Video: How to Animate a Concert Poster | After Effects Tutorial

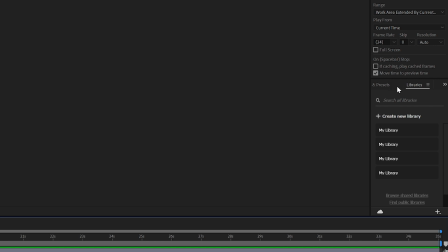So for the background, I'm going to go over to effects and I'm going to go to motion tile.
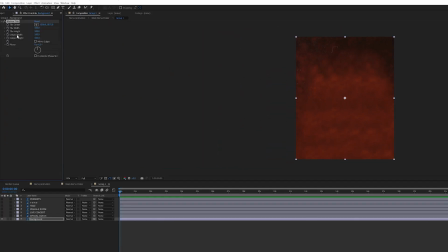I'm going to bring motion tile over the background and I'm going to go to the output width. I'm going to make this be 400. So what this is basically doing is when I go into the background and I go to transform and I change the position, it's actually duplicating it outside of frame. And that's going to be important in just a second.
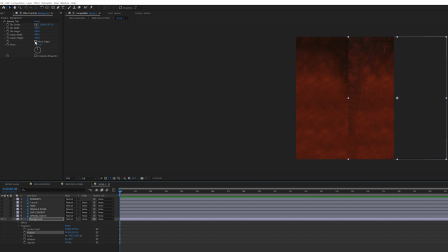I forgot to click on mirror edges. That's very important. It's going to make the edge a lot more smoother because the edges are mirrored as opposed to it being just straight duplicates. What I'm going to do is I'm going to keyframe this so that it comes in. So actually let's bring the position over out this way.
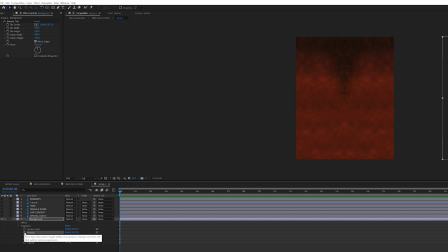Create a keyframe right here. We're going to click on the stopwatch to initiate our keyframes. I'm going to drag the playhead out a little bit. I'm going to create another keyframe here, and I'm going to drag this way back.
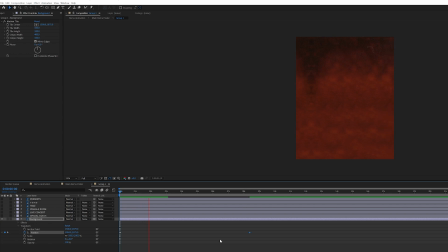All righty, let's see how this looks. All right, I think we want this to go a little bit faster, so we're going to drag the two keyframes closer together. Okay, let's see how this looks.
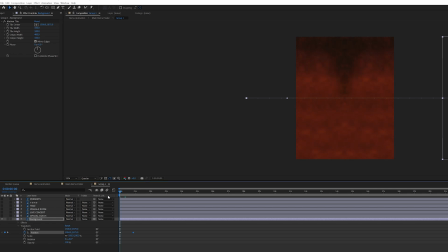All right, we're going to bring this resolution to quarter, just so stuff runs a little bit smoother. What I'm going to do is I'm going to highlight each of these keyframes.
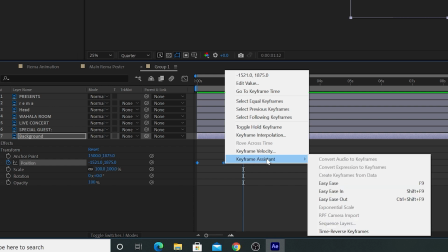I'm going to right-click them, go to Keyframe Assistant, go to Easy Ease,
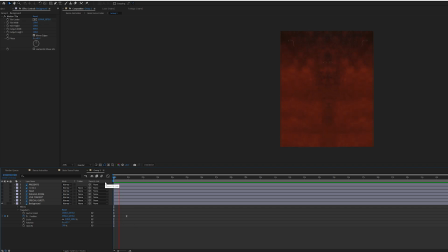and then um you might have seen this in another tutorial that's going to just basically give it give a little bit of a elasticity with the movement so it's not quite linear and i want to actually change that elasticity
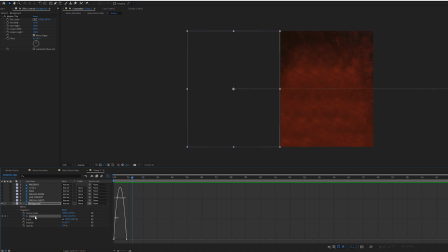even more go to the graph editor click on the parameter you want to change the position also make sure that this is on edit speed
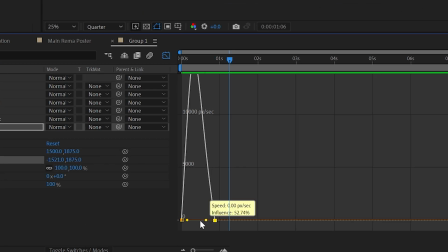graph as well and then what you're going to do is you're going to basically change the graph so that it is very much weighted to the left side and click off the speed graph and see how this looks.
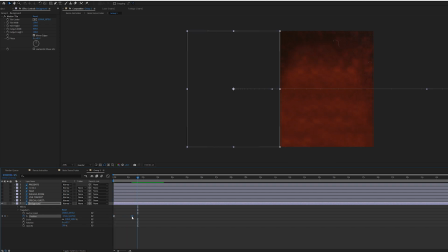Perfect. It looks beautiful. Let's bring this a little bit further out. Perfect. Maybe even a little bit further out. See how this looks. Perfect. Okay. And one last thing I want to do for the background is I want to activate motion blur.
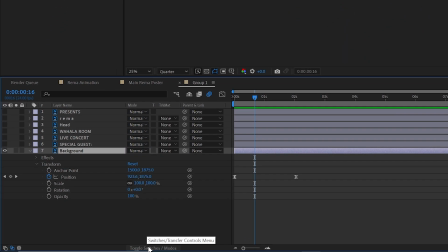So you activate motion blur right there and then you go to toggle switches and then you have to activate. That's That's the global activation for the motion blur and you got to activate it on each layer as well.
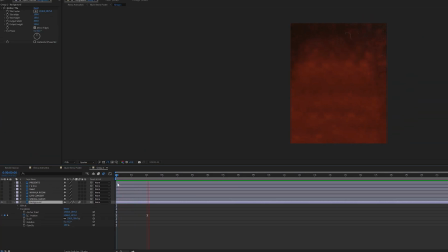Let's look how that looks. Looks beautiful. Okay, cool. Now, background's done. Now, let's click on this head, see how this looks. Okay, that's pretty good, but what I want to do is I actually want this head to be animated.
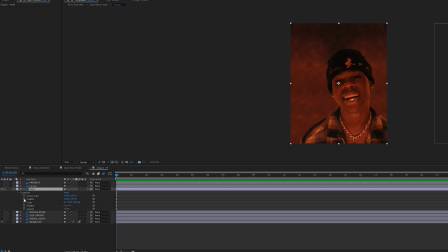I want this head to animate and come in. I want this head, I'm going to click on activate keyframes again. All right. And then I'm going to create a keyframe a little bit out. And I'm going to go back to that first keyframe. I'm going to move Rhema out. Perfect. Okay.
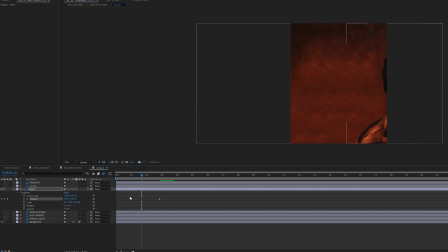Now let's see how this looks. That looks horrible. So let's highlight both these keyframes, go to keyframe assistant, go to easy ease like we did before.
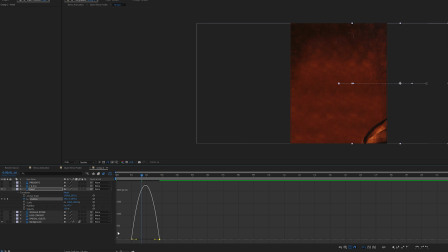And then let's go over to the graph editor. We have the position parameter of the head clicked, and we're going to weight this over to the left.
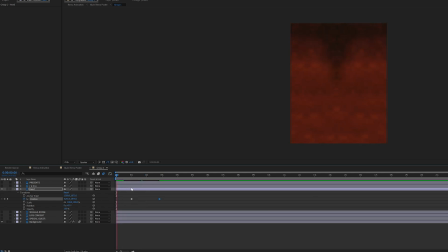And then we're going to go and we're going to see how this looks again. Cool. Okay. Looks pretty good. Let's make this come in a little bit sooner. Background go. Rayma go. Perfect. Perfect. I'm just going to play around a little bit more.
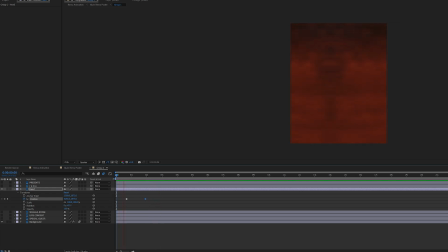I don't want him to stop a little bit sooner. Perfect. A little bit sooner.